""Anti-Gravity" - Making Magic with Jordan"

Hey there guys, my name is Jordan from Side of Fries and welcome to... Making Magic with Jordan!
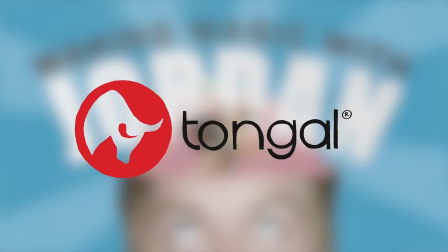Ah! Sponsored by Taungo.
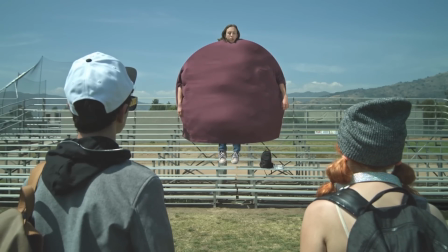Today I'm going to be breaking down the Gushers floating shop from our latest spot, Irma Gush, along with giving you the do's and don'ts so you can pull this off on any old budget.
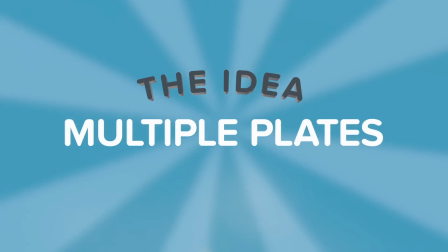The idea in theory was to shoot multiple plates. That includes our background plate, foreground plate,
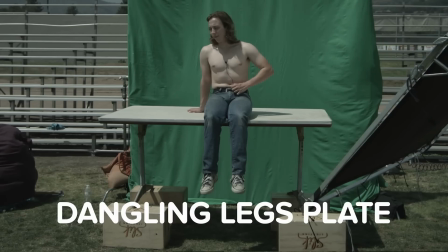a plate of our inflatable floating man on green screen, and a final plate of his legs dangling, also on green, that we'll later composite in post. Once we settled on a game plan, we set out to get all the VFX gear we'd need.
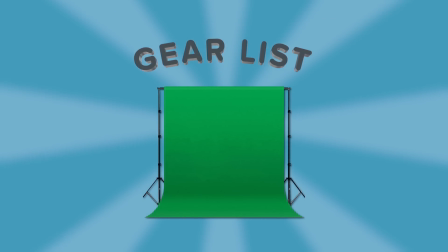Our gear list includes a green screen for our key, along with sandbags, a stand, and clamps to rig it.
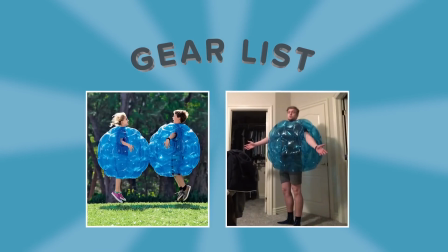An inflatable body ball for our on-screen inflation. This was tested by yours truly in a sweet pair of short shorts and found online for about $40.
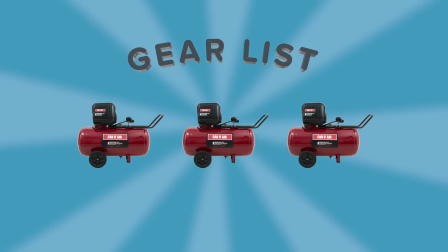A couple automatic air compressors to inflate our body ball, and several sizes of the same shirt.
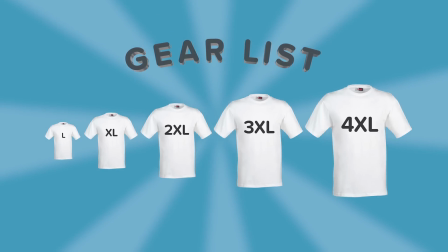To be safe, ours ranged from large to 4XL and were changed out as our inflating man got bigger.
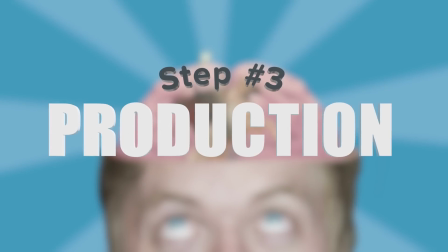Once our camera was locked on its tripod, we started with the background plate. For those of you that don't know, background plates serve as a visual reference for everything that goes on behind our actors, and those plates are incredibly useful to any visual effects artist when he's keying or rotoing or masking, etc. Secondly we got our foreground plate.
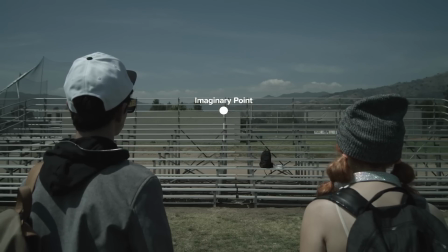This basically involved our two lead actors following an imaginary point upwards in order to simulate our inflated man's ascension to the heavens.
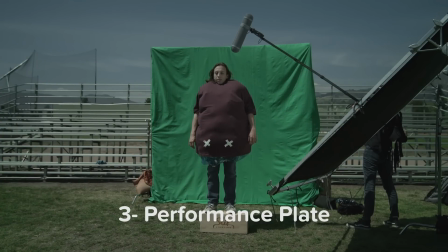Once green screen was prepped and ready to go, we flew in our inflated man and had him treat his eyeline downwards as if he were higher in the air looking down at our other two actors. We then matched that new perspective by lowering the camera on the Y axis only.
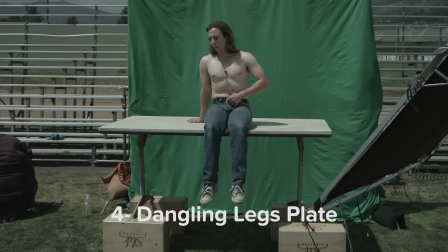Once we got a performance, we liked we flew in a table that was high enough for our actor to sit on so that his legs would be dangling. These legs will later be applied to his body to simulate the weightless floating effect without the need of a crane. Now that you're out of the sun and in your finest robe, it's time to enter the glorious world of Post. From here, you'll want to open whatever visual effects program you use most, but if it's not After Effects or Nuke, shame on you. Seriously. I'm disappointed. Once I was inside After Effects, I went ahead and imported my footage.
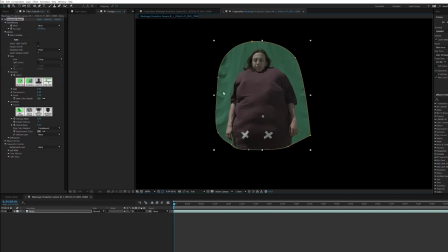I started by using Primette Keyer to key the inflated man's body. But you can go ahead and use Keylight or any other plug-in that you're used to.
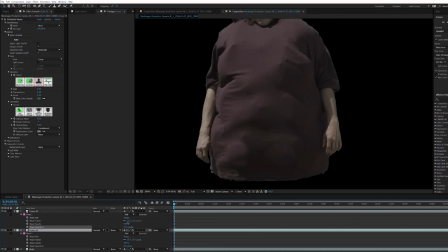I then covered our stomach trackers with a few quick patches, and threw that freshly keyed sucker on a background plate.
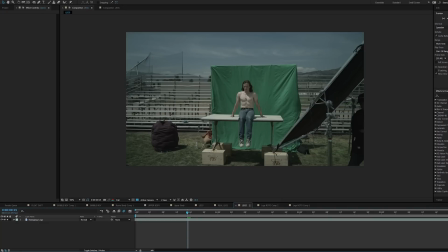From here, I brought in our dangling legs plate. Now it's worth noting I did make a mistake on this one. I didn't take the time on set to effectively light the green screen for this shot, which means on the post side, I was unable to pull a key that I was satisfied with.
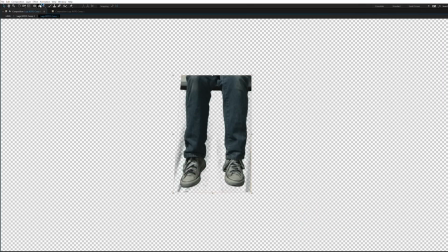Boo! You suck! This unfortunately meant I had to roto the legs by hand frame by frame.
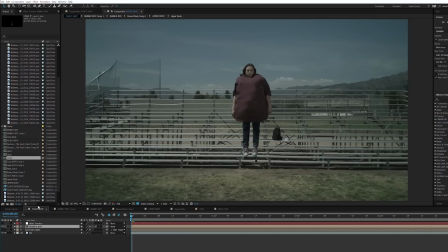Once those legs were masked, I went ahead and threw those puppies on the upper body we keyed earlier, and finally added the foreground layer of our actors watching them float upwards. Now, I gotta say, once I finished up, I was really disappointed with the outcome, because even though we used a practical inflation method on set,
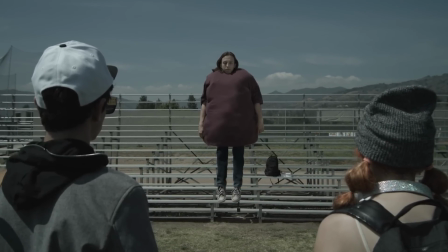this dude did not even nearly look big enough to float. So I tweaked it a little bit. I duplicated our inflated man layer, and ballooned its size.
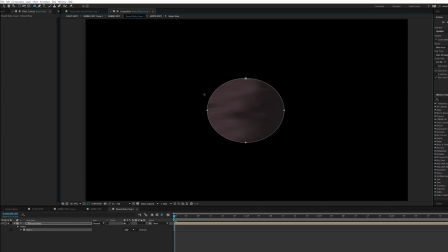I then masked his upper body into a perfect sphere, and duplicated him three more times in order to isolate a right arm, left arm, and a head layer.
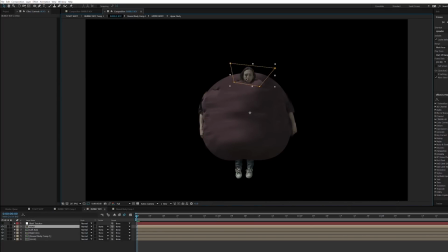Once I had those three isolated layers, it was pretty easy to reposition the right arm, left arm, and head, and make sure the proportions were accurate. I finished up by adding a few extra things, like fixing the trim on the bottom of his shirt,
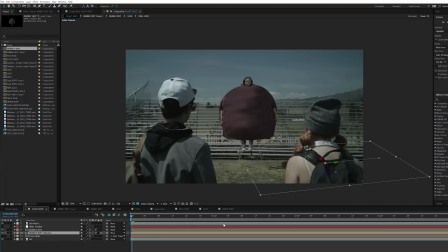giving him an animated shadow to further cement him in the scene, and of course, giving in back his chest pocket,
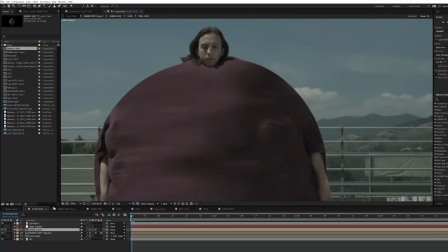because what's a man without a solid chest pocket? Now let's hop back over and take a look at our final product.
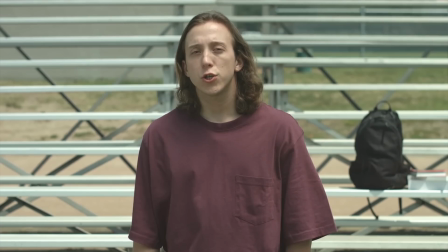Hey guys. Shhh. I'm reading.
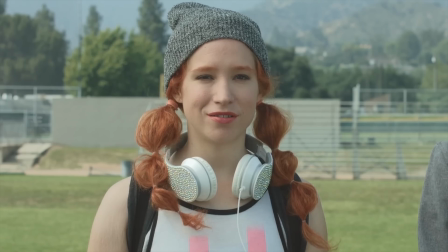Oh my gosh. Oh my gosh.